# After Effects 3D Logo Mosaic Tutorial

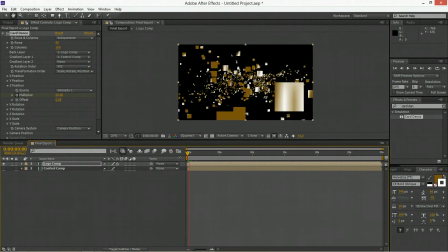[4:05]
So the layer kind of collects itself together out of all of these pieces. Now we can also put in similar things for the X and Y position as well. So we'll go back to the beginning here and we'll set keyframe for those.
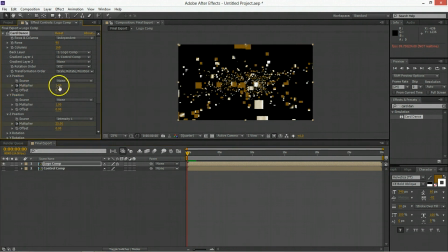[4:22]
So we'll set the multiplier here for the X position to be at 25 as well. And we will set the multiplier for the Y position to be at 25 as well. And then we'll set the source to be intensity 1 for both. And you can see it spreads them out quite nicely.
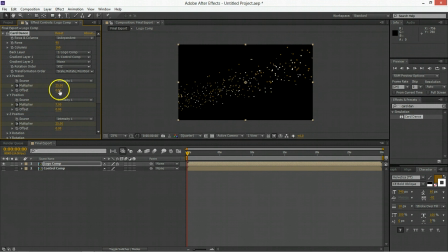[4:39]
And you'll probably need to refine this just to make it a little bit more cohesive so that it isn't going all over the place. So these don't have to be as extreme because we are going to also add movement using a camera.
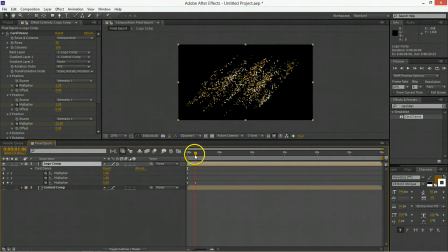[4:53]
So let's just call up those keyframes by hitting U and then advancing to where they should all come together and making sure they're all at zero, and we can see how that all comes together. We're going to want to easy ease them all into their end state just so it doesn't happen so abruptly.
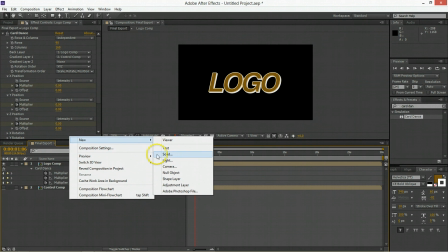[5:07]
And now we're going to create a new camera to add more motion.
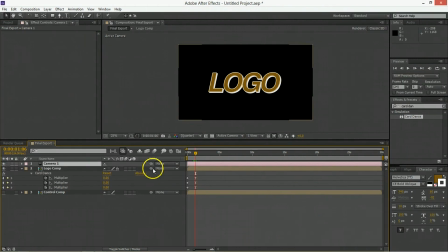[5:11]
And we're going to use the 24 millimeter preset, hit OK, and go into the logo comp here, and we're going to have to tell it to use the camera that is in the comp. So it has built-in camera controls, but we would like to use the compositions camera to move things around.
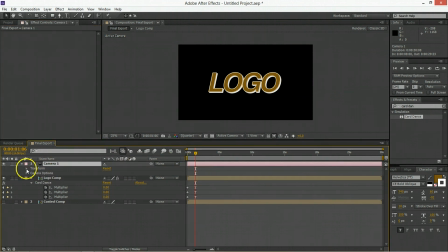[5:27]
So what we're going to do is we're going to take this camera and we're going to transform its position. So we know its final position should be here, so we'll set a keyframe. And before we animate it, we want to go layer, transform,
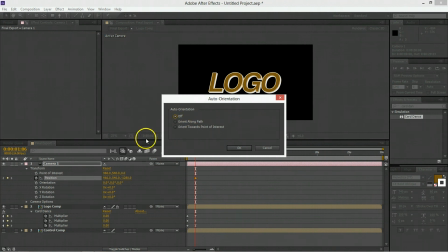[5:41]
auto-orient, and remove its auto-orientation towards its point of interest.
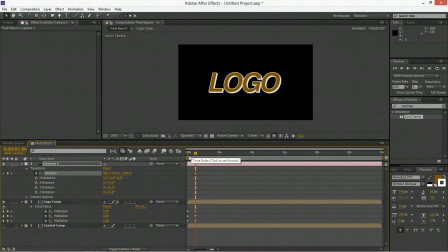[5:45]
It causes too much confusion when you start moving the position, but it's still locked at staring at a fixed point that doesn't actually move as well. So now move back to the beginning, and we'll just push the camera forward through this mass of particles until it reaches a point where there are no particles,
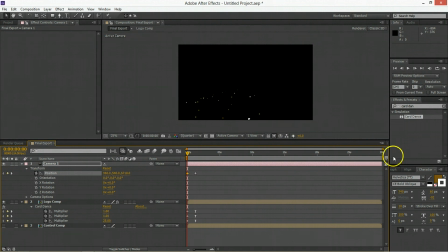[6:02]
or there are so few that it doesn't really matter. And then we'll also easy ease that last keyframe so that it's pulling out as it's coming together. So that looks pretty good. And we'd also like to add a rotation. So put a keyframe for the Z rotation or Z rotation, go back to the beginning,
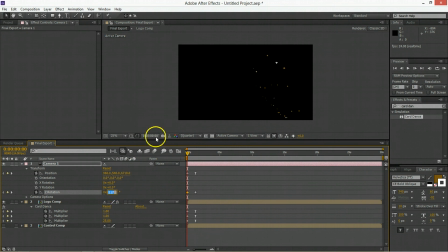[6:21]
and we will just induce perhaps 180 or 90 rotation there. So it spins as it comes out. And again, easy easing that last keyframe. So we have the logo coming out and coming together quite nicely.
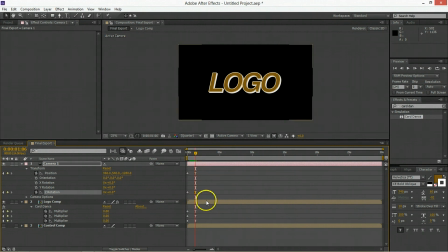[6:36]
In order to add a motion blur to this, though, we have to force it to have motion blur. So type in force motion blur on the effects, and then drag that out onto the composition.
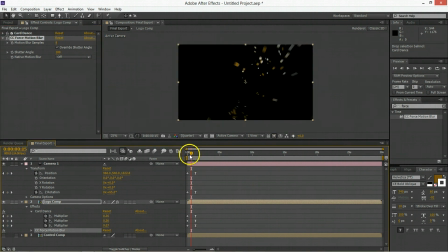[6:50]
And what this does is it overrides any native motion blurs, because this effect actually can't have normal motion blur applied to it. In fact, it doesn't believe the layer is moving at all, and if you tried to apply motion blur to it, it doesn't believe there's any vectors for it to apply.
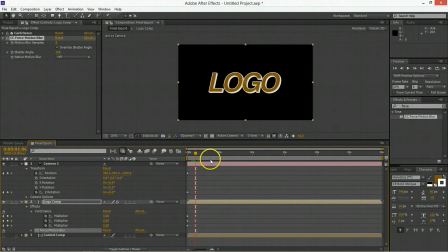[7:07]
So that brings the logo together. We're going to advance a few frames as long as you want to have it on. And now to remove the logo, we're going to simply keyframe the position, the rotation, and those multipliers again, and move ahead only 10 frames.
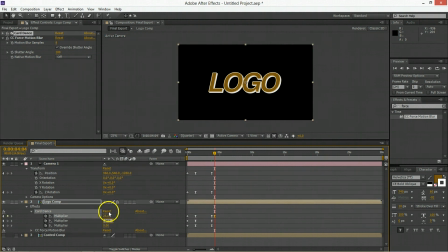[7:23]
And now we're going to set all of these up to be 25, so it's fragmenting apart, and we are going to go in at negative 180 on the Z rotation,
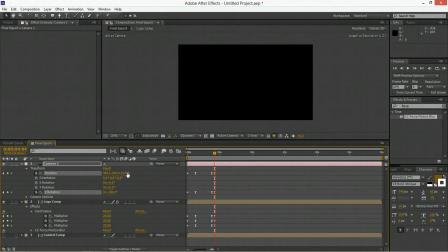[7:37]
and we are going to push back in using the camera's position. So at around 50, it's all gone. That's good. So we can see when it gets ready to break itself apart, it'll look kind of like everything's flying at the camera in some kind of vortex.
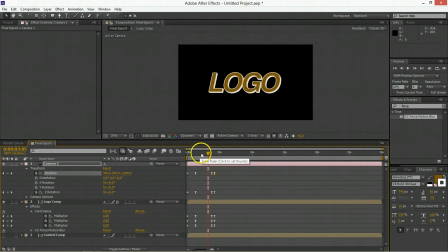[7:56]
So that's working out for me.